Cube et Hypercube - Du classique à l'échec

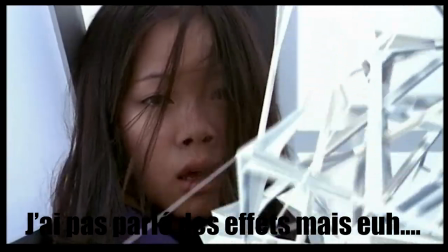En termes de logique de création du cube dans l'univers, ça peut avoir un sens, mais un film transmet beaucoup d'émotions par l'éclairage et la couleur, ce que le premier film gérait très bien.
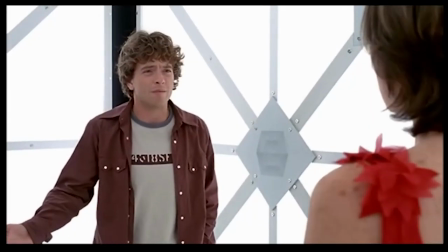Là, je ressens pas du tout de tension ni de danger, j'ai l'impression que les acteurs peuvent se tourner vers la caméra, et sortir du plateau pour aller couler en bronze.
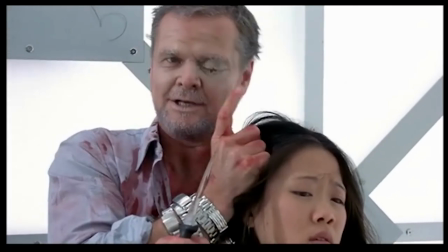A part ça, le surjeu déjà un peu gênant du premier est poussé au max.
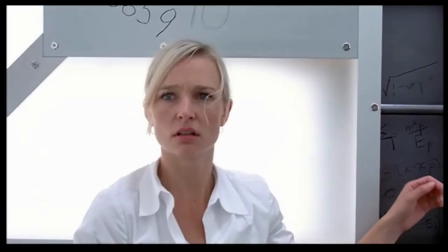Et puisque les scénaristes ont décidé qu'ils voulaient vraiment pourrir toutes les idées du premier film, plutôt que de n'avoir aucun indice sur le monde extérieur, on a droit à des flashbacks, des split screens,
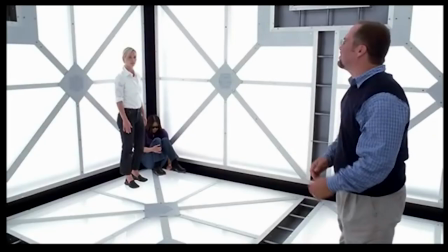des scènes hors du cube, et pire que tout, les personnages ont été posés là avec leurs vêtements civils et tous les objets qu'ils avaient sur eux.
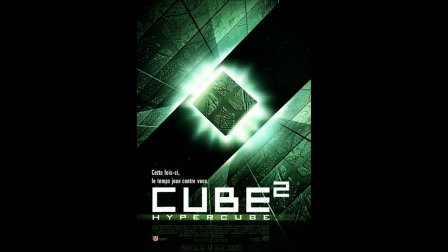Donc le côté intemporel qu'on avait dans le premier film est juste foutu à la porte. Là je sais très très très très bien en quelle année a été tourné le film.
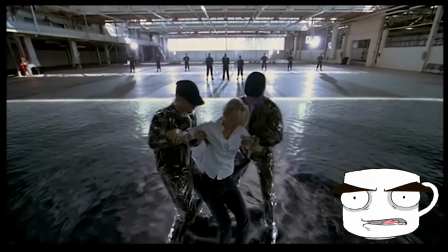Et la blague sur le haut du gâteau ? Ce film est censé se passer dans le futur.
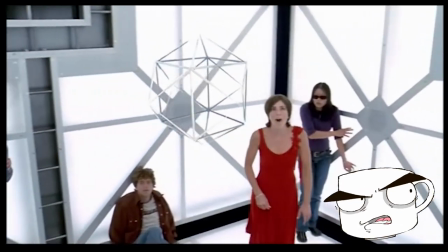Donc ils ont pris des décisions qui ancrent fatalement le film dans une période, les vêtements sont l'exemple le plus visible, pour raconter une histoire qui aurait grandement profité d'un environnement intemporel.
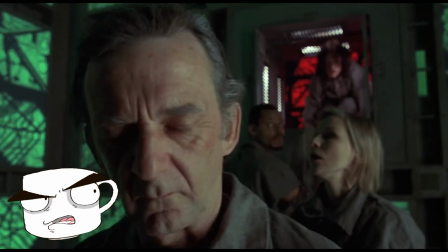Comment tu prends des décisions comme ça au moment de l'écriture ? Toutes les bonnes décisions que vous auriez dû prendre vous avaient été présentées sur un foutu plateau dans le premier.
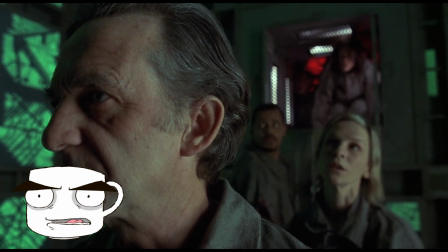Pourquoi changer tout ça pour le pire ?
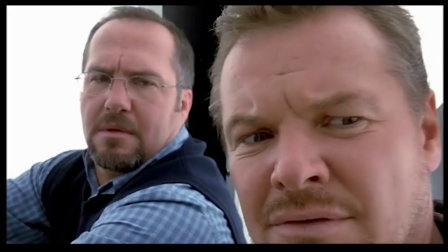C'est le pire défaut de ce film.
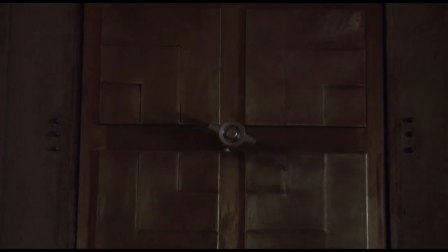Les personnages du premier avaient chacun leur but, leur raison de vouloir survivre, à part Wars dont tout l'arc était justement de trouver cette raison.
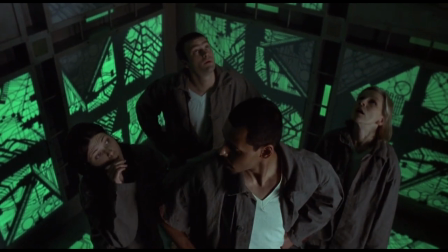On avait droit à un panel d'exploration de personnages variés et extrêmement complet, et surtout totalement vraisemblable.
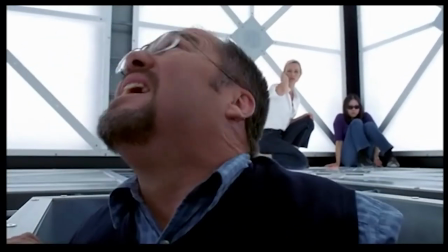Dans Hypercube, tous les personnages sont en pilote automatique, c'est abusé. Aucun d'entre eux n'est développé, aucun n'a de but, aucun d'entre eux ne panique.
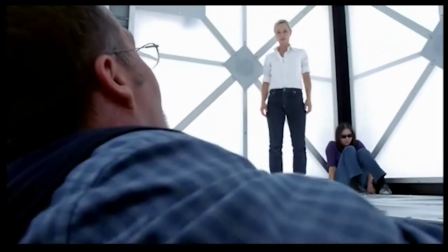Il faut plus d'une demi-heure au film pour que ces gens se demandent comment ils sont arrivés là, bordel.
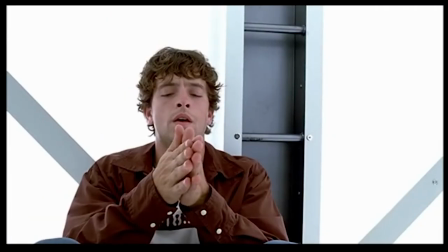On a droit à une gentille super gentille, un méchant très très méchant, un jeune hacker des années 2000, une meuf aveugle, un petit rigolo qui fait tout le temps des blagues, une mamie sénile, une meuf bonne... Sérieux ? J'espère que vous voyez la différence avec les archétypes du premier film.
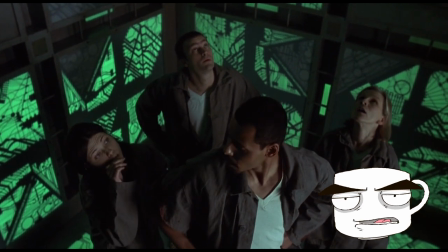On est passé d'un panel d'archétypes de motivation, survie à tout prix, empathie, curiosité intellectuelle,
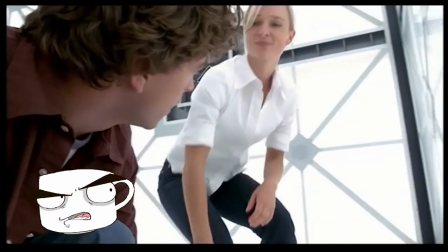etc. à des archétypes de surface qui ne donnent que des lignes de dialogue hyper cliché, beaucoup de vagues qui tombent à plat et aucune profondeur. Très sincèrement, ça me rappelle beaucoup de films de cette période maudite des années 2000, ceux qui avaient plus de 10 ans dans ces années-là savent très bien ce que je veux dire.
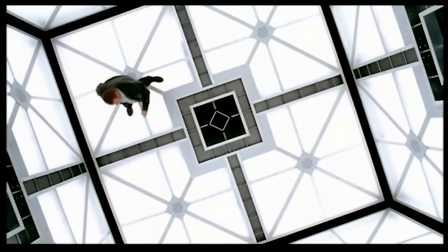Bon, à part l'écriture franchement pitoyable des personnages qui suffit déjà à me faire haïr ce film,
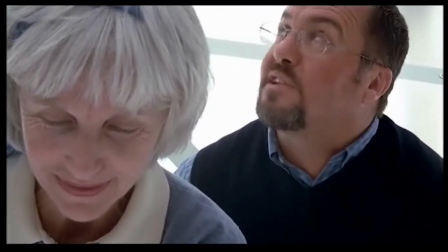tous ces prisonniers, contrairement à ceux du premier film, sont liés d'une manière ou du nôtre à la création de l'hypercube.
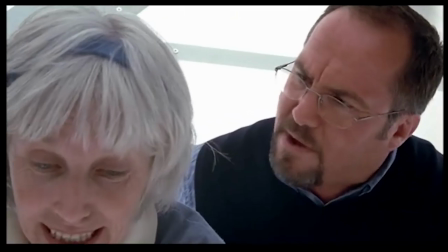Ils sont liés entre eux et on découvre avant la fin la raison pour laquelle ils ont été enfermés ici.
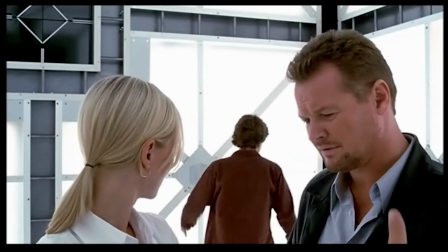De ce que j'ai compris, et sincèrement je ne me fais pas du tout confiance pour ce qui est de la compréhension de cette histoire qui part en cacahuète, ils sont tous là pour se faire buter,
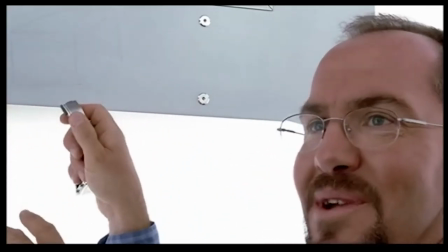soit parce qu'ils ont des infos trop importantes, ou ont essayé de faire capoter le projet de l'hypercube. En voulant répondre aux questions que le premier film avait laissé ouvertes,
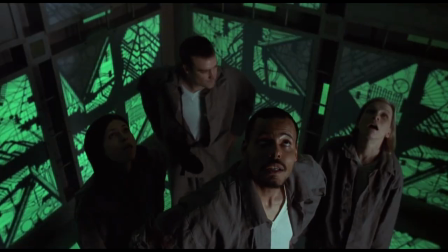ce film a déplacé le point de focale de l'histoire qui était clairement les personnages et leurs réactions à la situation, pour le placer sur les raisons du cube,
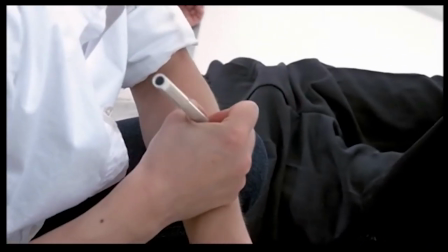qui est responsable, qui l'a construit, pourquoi, comment il fonctionne, etc. C'est un gros problème.
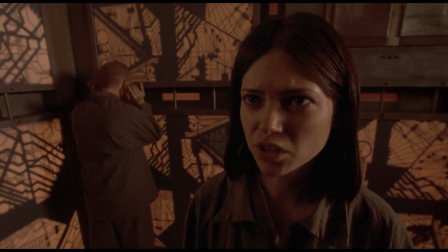Le but du premier film n'était absolument pas de trouver des réponses, mais de poser des questions. A la fin, on ne sait absolument pas quelle théorie des personnages était la vraie, et on s'en fout.
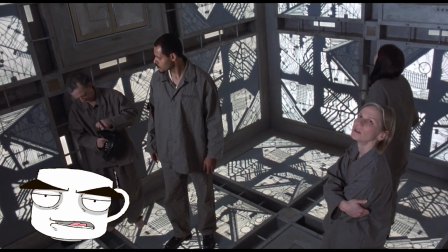Les questions posées par les personnages servent en réalité à les développer eux, pas le cube.
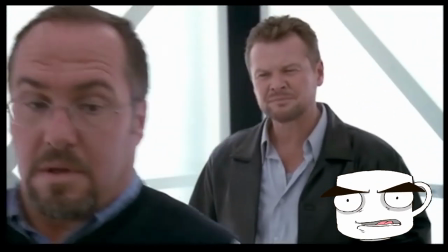Dans Hypercube, il y a tellement de dialogues sur l'explication du cube, de la société d'armement qu'il a créée, et pourquoi,
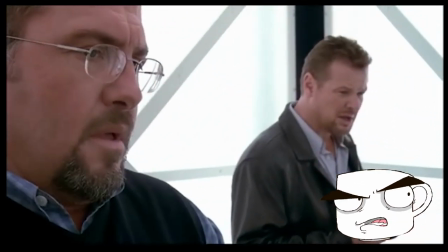de ce que chaque personnage a créé pour le cube, qu'il ne reste plus aucune place pour les personnages eux-mêmes.
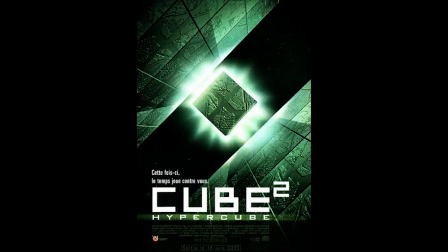En voulant trop expliquer l'univers du cube, Hypercube oublie le sujet de cube.
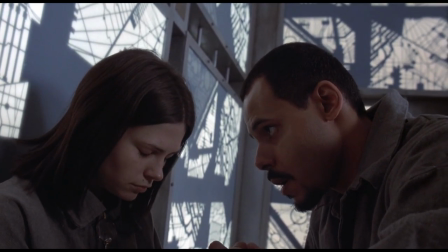Les personnages, leurs buts, leurs raisons de vivre, leurs relations, les tensions qui les lient, leur face positive comme leur face négative. On n'a pas besoin de réponse au cube. Tout le mystère si jouissif du premier film vient du fait que l'on a que les discussions entre les personnages comme suppositions.
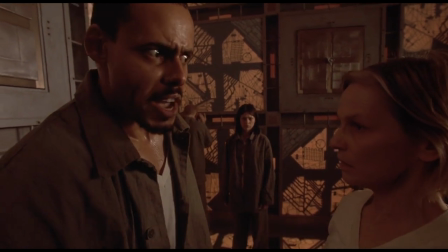On nous met dans leur pompe et on n'en bouge plus, parce que le sujet d'un satané huis clos c'est censé être
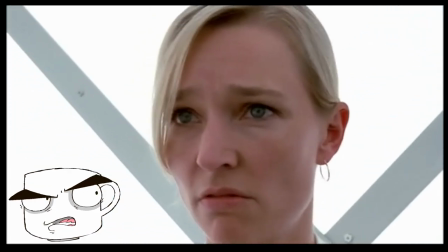Rien, rien du tout, y'a plus de message, plus rien, on parle plus des personnages, ça c'est clair, donc les thèmes du film auraient dû se trouver dans l'explication du cube.
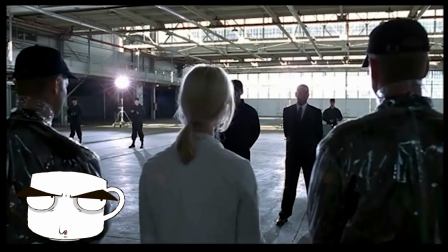C'est les vendeurs d'armes qui sont méchants, ils ont fait le cube pour le vendre au pays en dictature comme prison slash exécution,
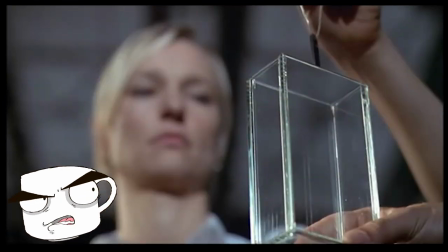ce qui me paraît quand même vachement plus compliqué qu'une balle dans la tête, mais ok...
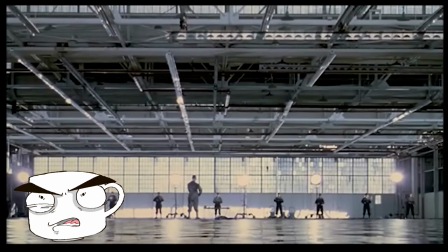Non, non, pas ok, ça n'a pas de sens, c'est un putain de cube futuriste de ouf, sa conception a forcément dû coûter des millions voire des milliards.